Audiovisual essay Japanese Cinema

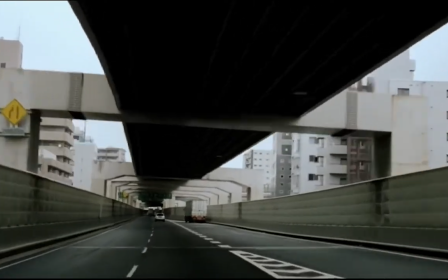The numerous users of the staircase show different line shots that create a whirlpool scene of the spiral image.
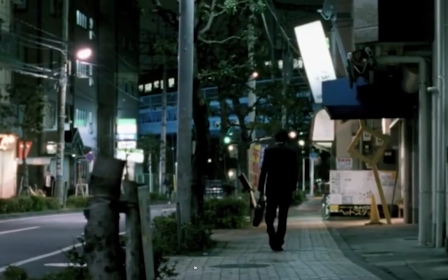The spiral image created by numerous staircases and elevators
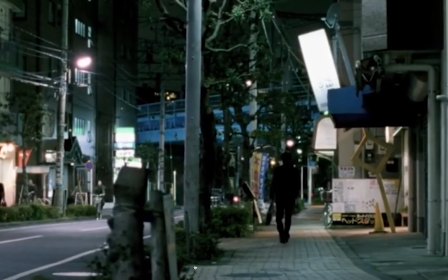demystify a change and journey of life as the events unfold,
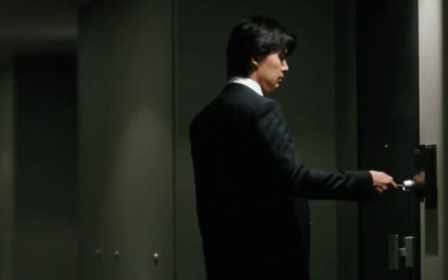taking a path that leads to the source.
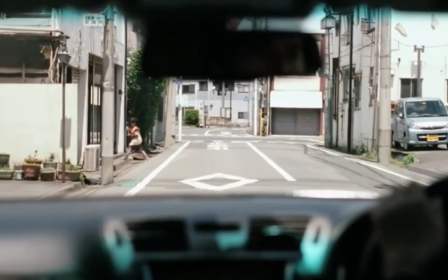These visual languages represent the nature of changing family contexts
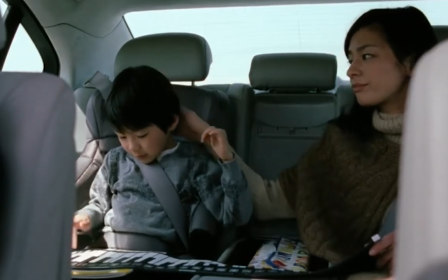and its expansion outwardly as the social culture expects change.
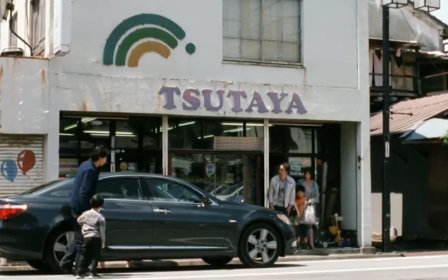It shows the transformation of the traditional Japanese family towards modern Japanese society.
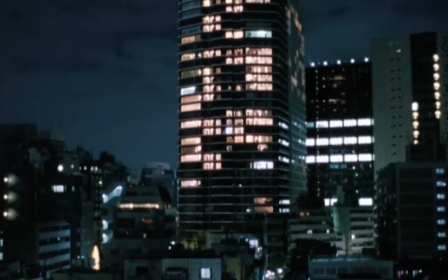In the apartment where the family of Nonomiya lives,
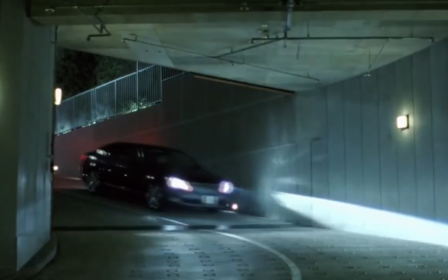Yota's exterior shots are present to show him entering the house after work.
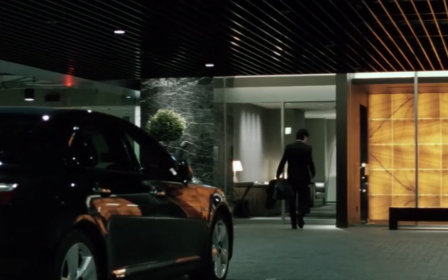The scene conveys the unique architecture used by the director.
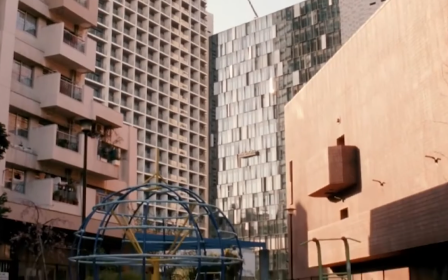The building demystified the nuclear family, which is the ideal for the traditional Japanese family.
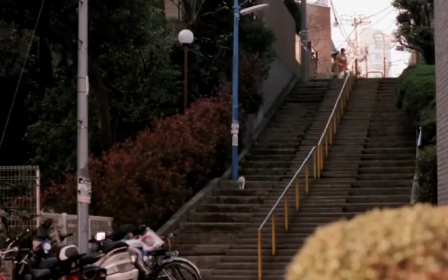The director seems to be drawing the contrast between the two families
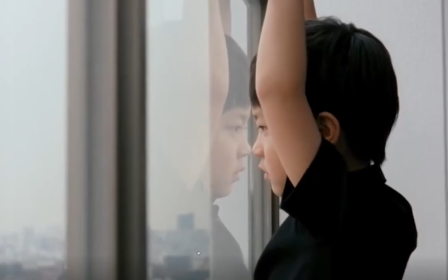and that the building of Yuda appears as an unbearable place to live.
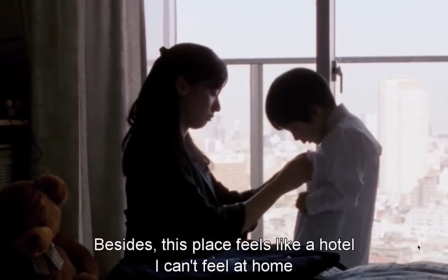Even the characters from the film know that the apartment is an unbearable place to live.
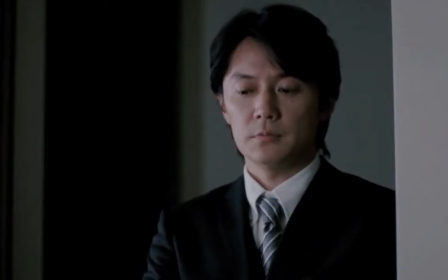When the kid Yudai, his father Rusei, and Midori's mom mention that the apartment looks more like a hotel.
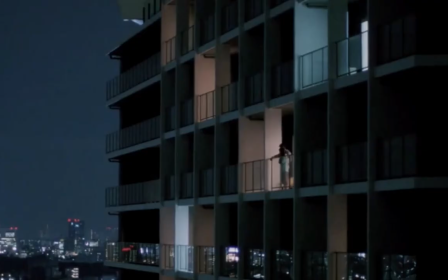The picture shows that they are separate from the ground floor, and no friends or family visit them, which implies existing antagonism or conflict.
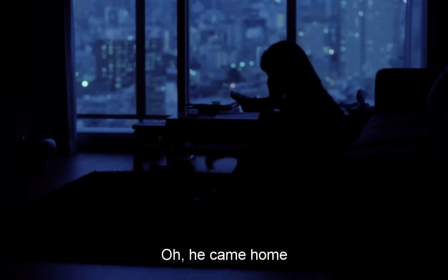Also, there is an impressive recurring image of the city lights captured as a reflection on the shots taken during the night,
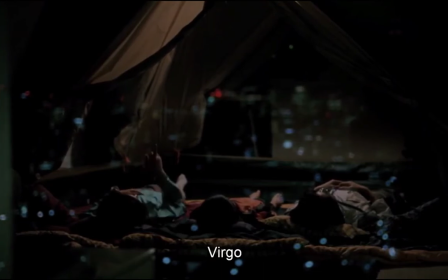as the family plays together in the apartment. These shots appear as shooting stars and present a dreamlike experience.
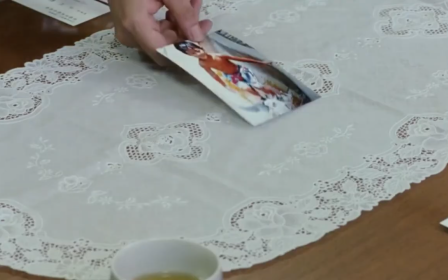However, this is contrasted by the photos of two boys standing next to each other on a coffee table,
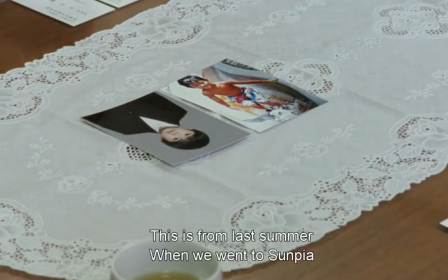with one inverted such as they face opposite directions.
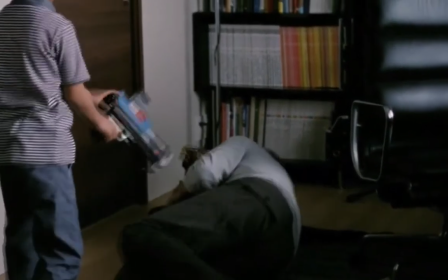The family's scenario playing together and the two boys' photos on the coffee table show the conflict between the parenthood and class.
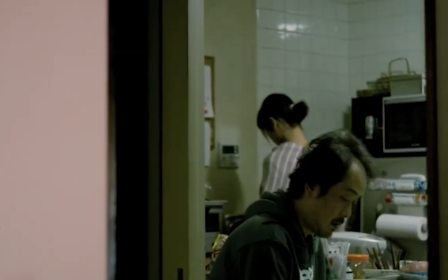Further, Corrida used the camera shot with hatched tone to demonstrate parenthood in a low-class family.
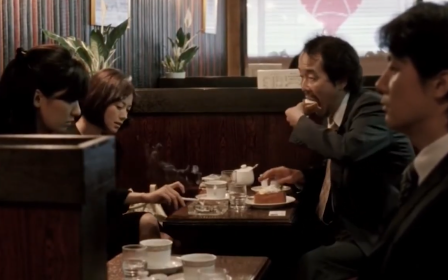This makes a significant aesthetic accomplishment to the audience in demonstrating a
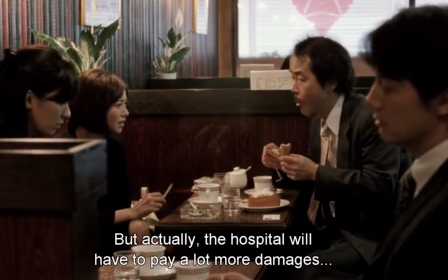portrait of the two families and the different assumptions on gender and social class.
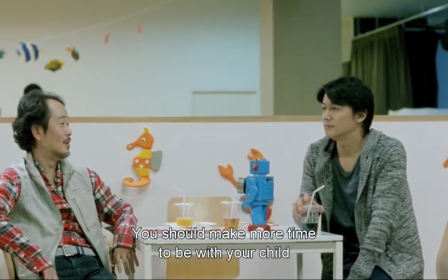The scene where the two fathers discuss the parenting style and a father should have is a
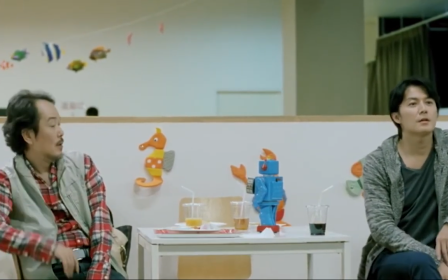significant example in the movie to portray the gender and class difference between the families,
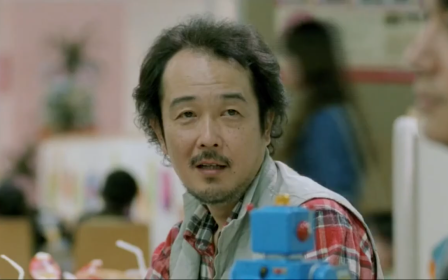as the individual freedom versus the social norms imposed on the characters.
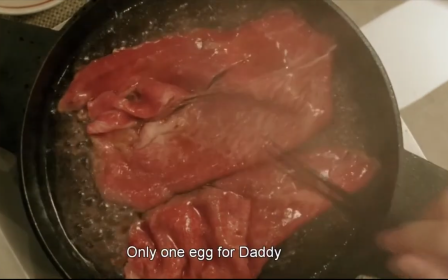The film shows detailed food shots, such as the overhead view of meat frying in Nonomiya's kitchen.
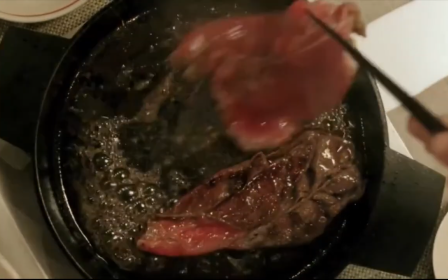The meat seems to be expensive and high quality to the viewer. The director's intention seems to be reflecting the contrast of the low-income family eating dumplings.
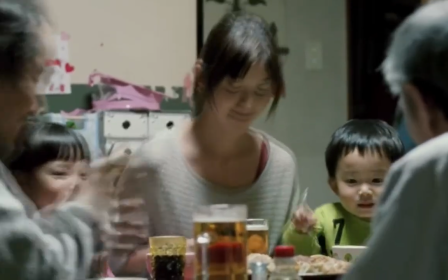They all have to share and eat from the same plate.
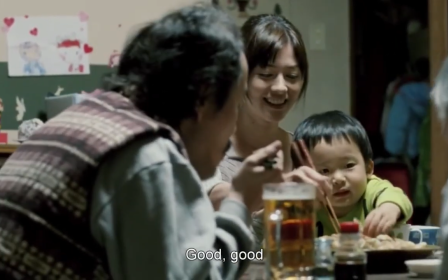In the contrasting scene, Yukari, the mother, tells Keita he should eat or else the food is gone, since they are eating from the same plate.
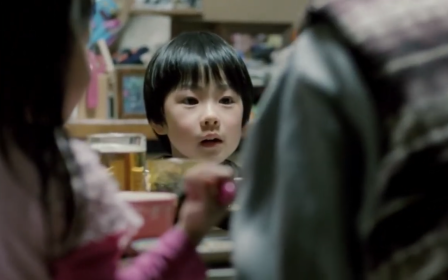These shots create gaps between the two families.
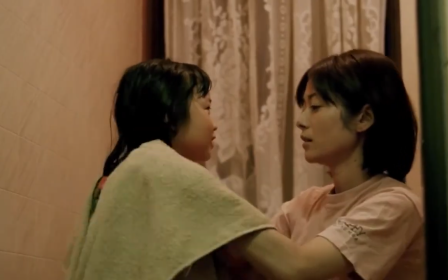Two contrasting scenes reflect the difference in the social classes of the two families as the parenthood style.
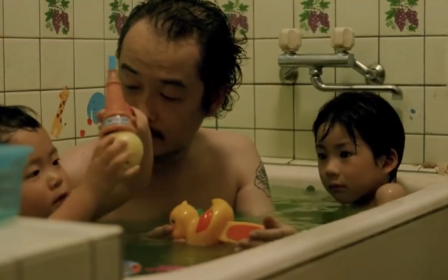The Saiki family all take a bath together, and both mother and father take care of dressing the kids.
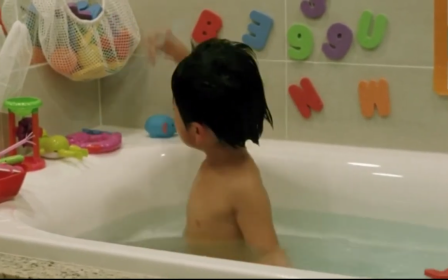In contrast, the Nonomiya family has the kids showering by themselves as the way of teaching them to be independent.
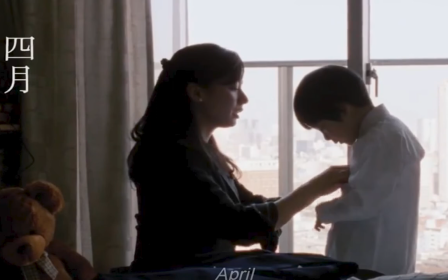The mother is the only one in charge of dressing the kid, while the father only looks from afar.
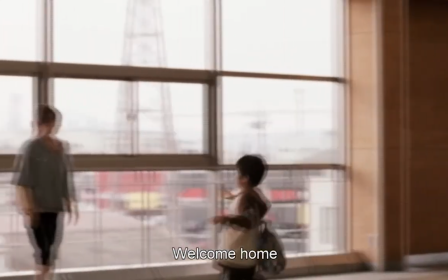Likewise, when the movie introduced the second family,
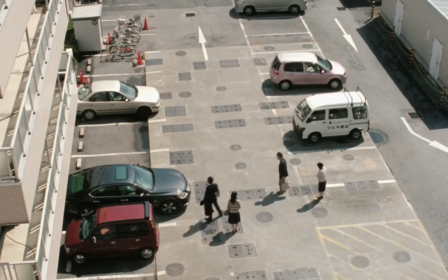audience can notice the social class difference when the families approach their cars.